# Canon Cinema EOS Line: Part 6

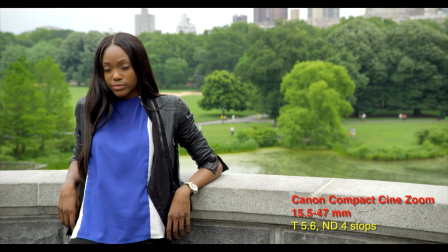A lot of good that did us. Belvedere means beautiful view in Italian. That's turtle pond in the background.
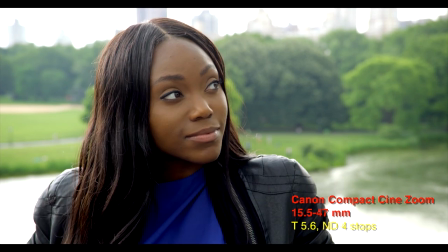Now, to be clear, although we're shooting 4K and capturing 4K RAW from the C500,
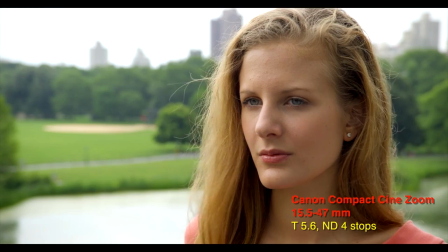what we're recording is 4K ProRes 4444.
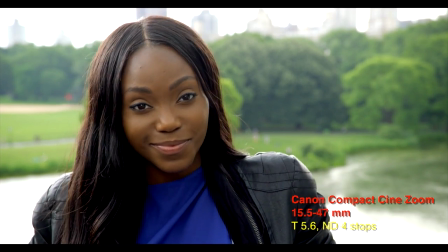In other words, a debayered, intra-frame, compressed 4K image,
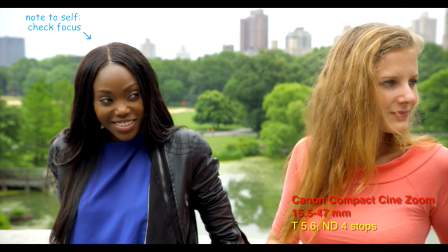although one of extremely high quality, 10 bits per color, no color subsampling.
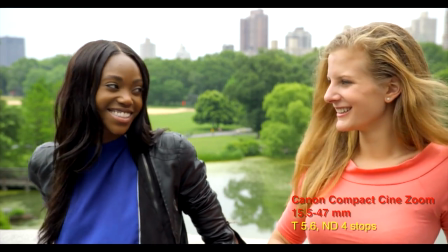When you shoot in 4K, Canon Log is your only option.
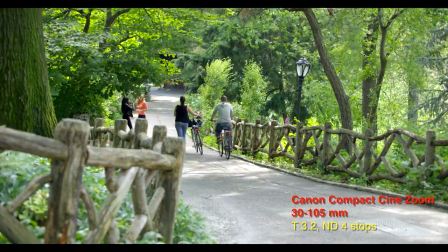Your images incorporate an expanded tonal scale that extends the possibilities of color correction, which greatly benefits highlights, particularly skin tones.
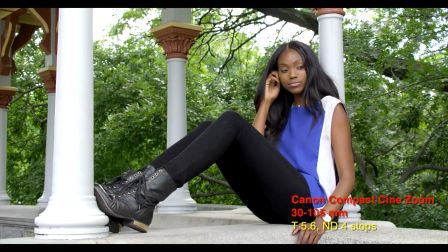My workflow here is extremely simple. I'm not even using LUTs, which are lookup tables, to apply across-the-board corrections to the flat, dark images produced by Canon Log.
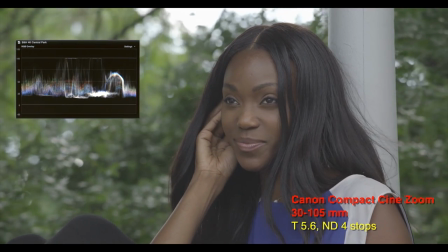Here's a log image before color correction. Notice that all the tonal scale values are intact.
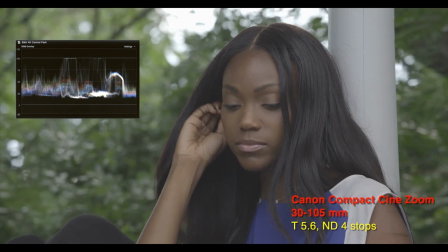No shadows are crushed, no highlights are burnt out. Pay particular attention to the white column on the right.
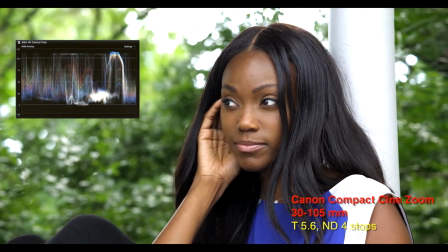Now let's look at a corrected image. Using color board in Final Cut Pro X, I dropped the blacks, raised the highlights,
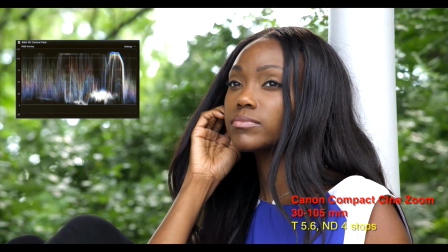left the mid-tones pretty much where they were, and added a little bit of mid-tone saturation because the day was so flat and overcast.
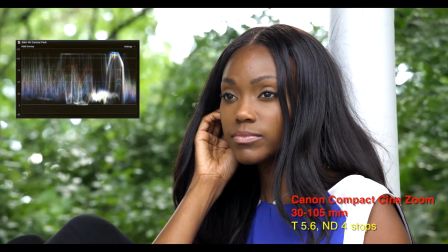Look at the contouring of the skylight in her forehead, the slight touch of sun in her hair.
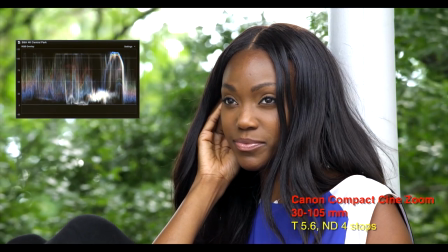Now, notice the column on the right. It's clipped at 109%.
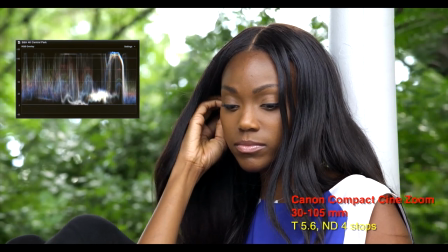Some would say, what's the purpose of shooting raw if you don't preserve all of the tonal scale?
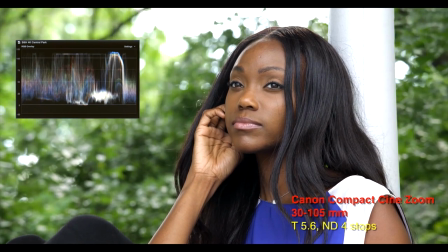Well, I think this look makes her skin glow. To paraphrase Woody Allen, my eye wants what it wants.
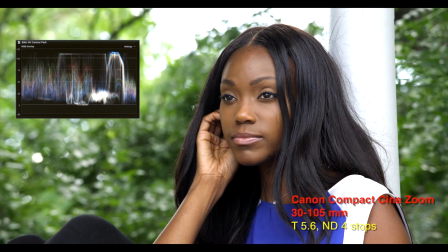However, let's say we don't want to clip anything. Here is the same shot.
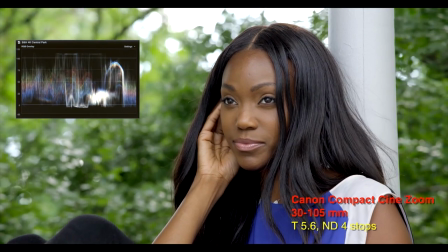All I've done is lowered the highlights and raised the midtones. The white column, now under 100%, is no longer clipping.
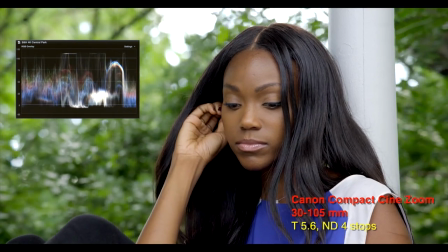This produces a flatter look. Some might prefer it.
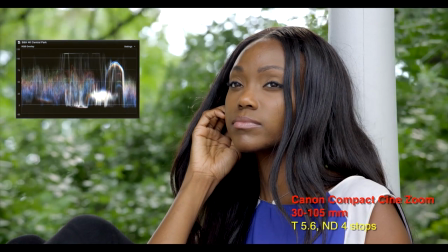But there is no right or wrong here, only a wider palette of aesthetic choices made possible by Canon Log.
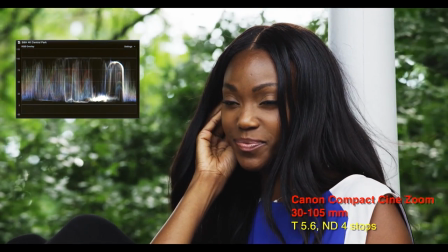For instance, this looks completely wrong with crushed blacks. Until your eye gets used to it.
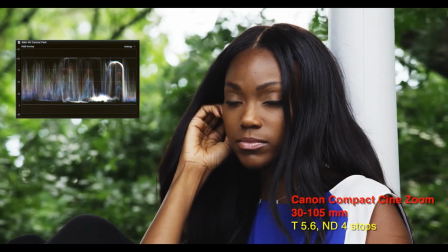Then you realize it has graphic power. I used Gram Natris' popular NLE plug-in Levels and Curves 2.0,
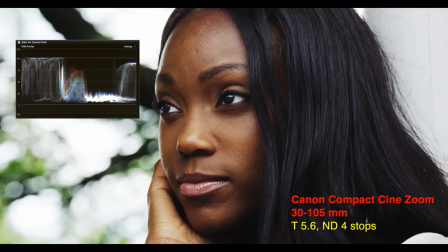which maps log values first to video, then to a film like S-Curve.
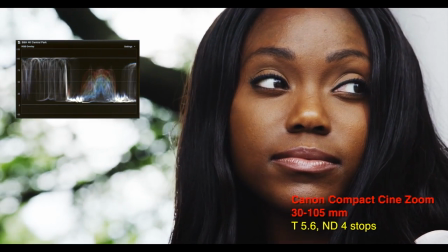Notice the waveform display, the signal squeezed between 0 and 100%, so-called broadcast legal.
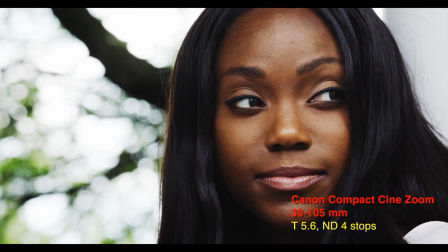To my eye, this image looks like a telecine transfer from a projection contrast film print instead of color negative,
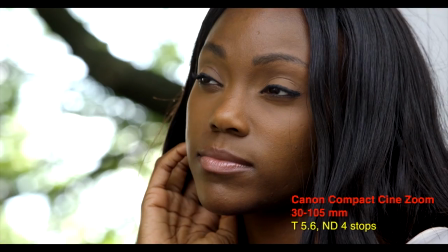which is what the previous examples remind me of. Now let me demonstrate another powerful reason to shoot 4K.
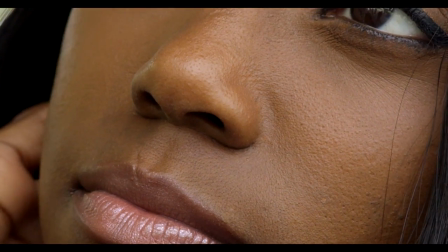Suppose I want to punch in from this shot. This is the previous shot, enlarged and slightly rotated.
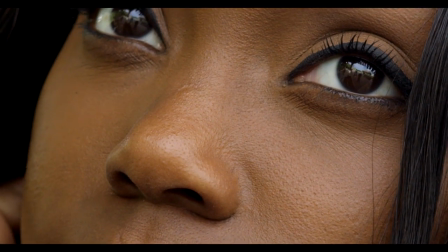The 4K detail here is staggering.
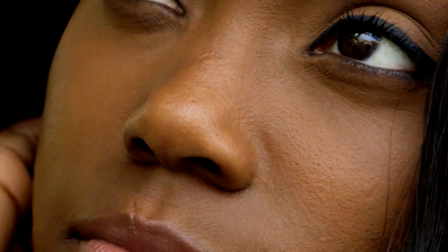Here's a comparison to the same close-up, this time enlarged from MPEG-2 HD at 50 megabits per second.
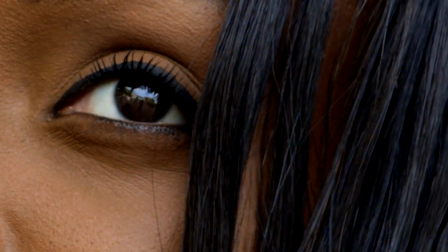I think you can see the difference. Moving on in Central Park, we visited the lake.
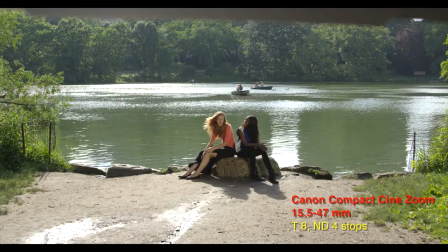Oops, is that a French flag in the frame? No problem.
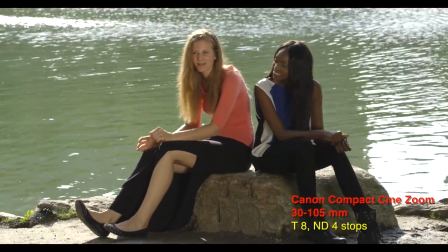Sometimes you do have to move the camera closer, or zoom, but this reveal was created while editing.
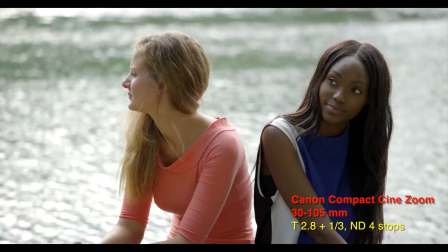I'm not a fan of bounced sunlight. An instant later the sun vanished again.
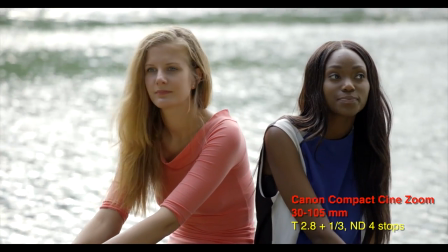Now you can see delicacy in the skin tones that only a great lens and camera can deliver.
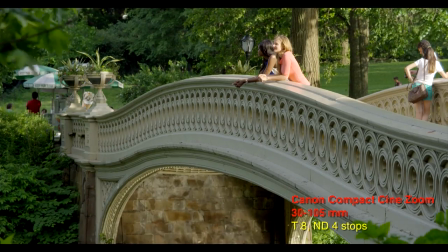Next stop, Central Park's Bow Bridge and some time out for tourism.
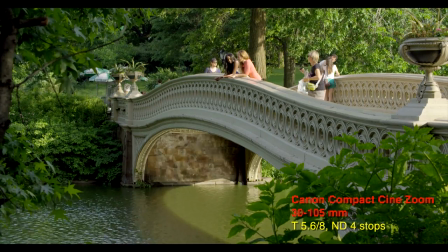Now I'm going to repeat the next two shots on the bridge, the first time from 4K ProRes,
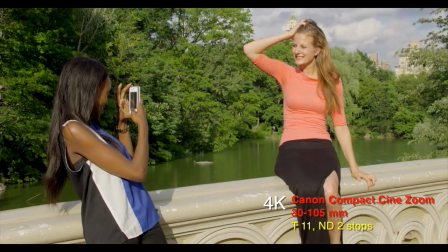the second time from 50Mbps HD proxy files. Notice the shift in exposure in the second shot from an arriving cloud.
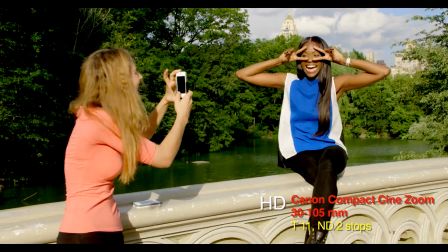Now, I used exactly the same color correction settings for both of these sequences.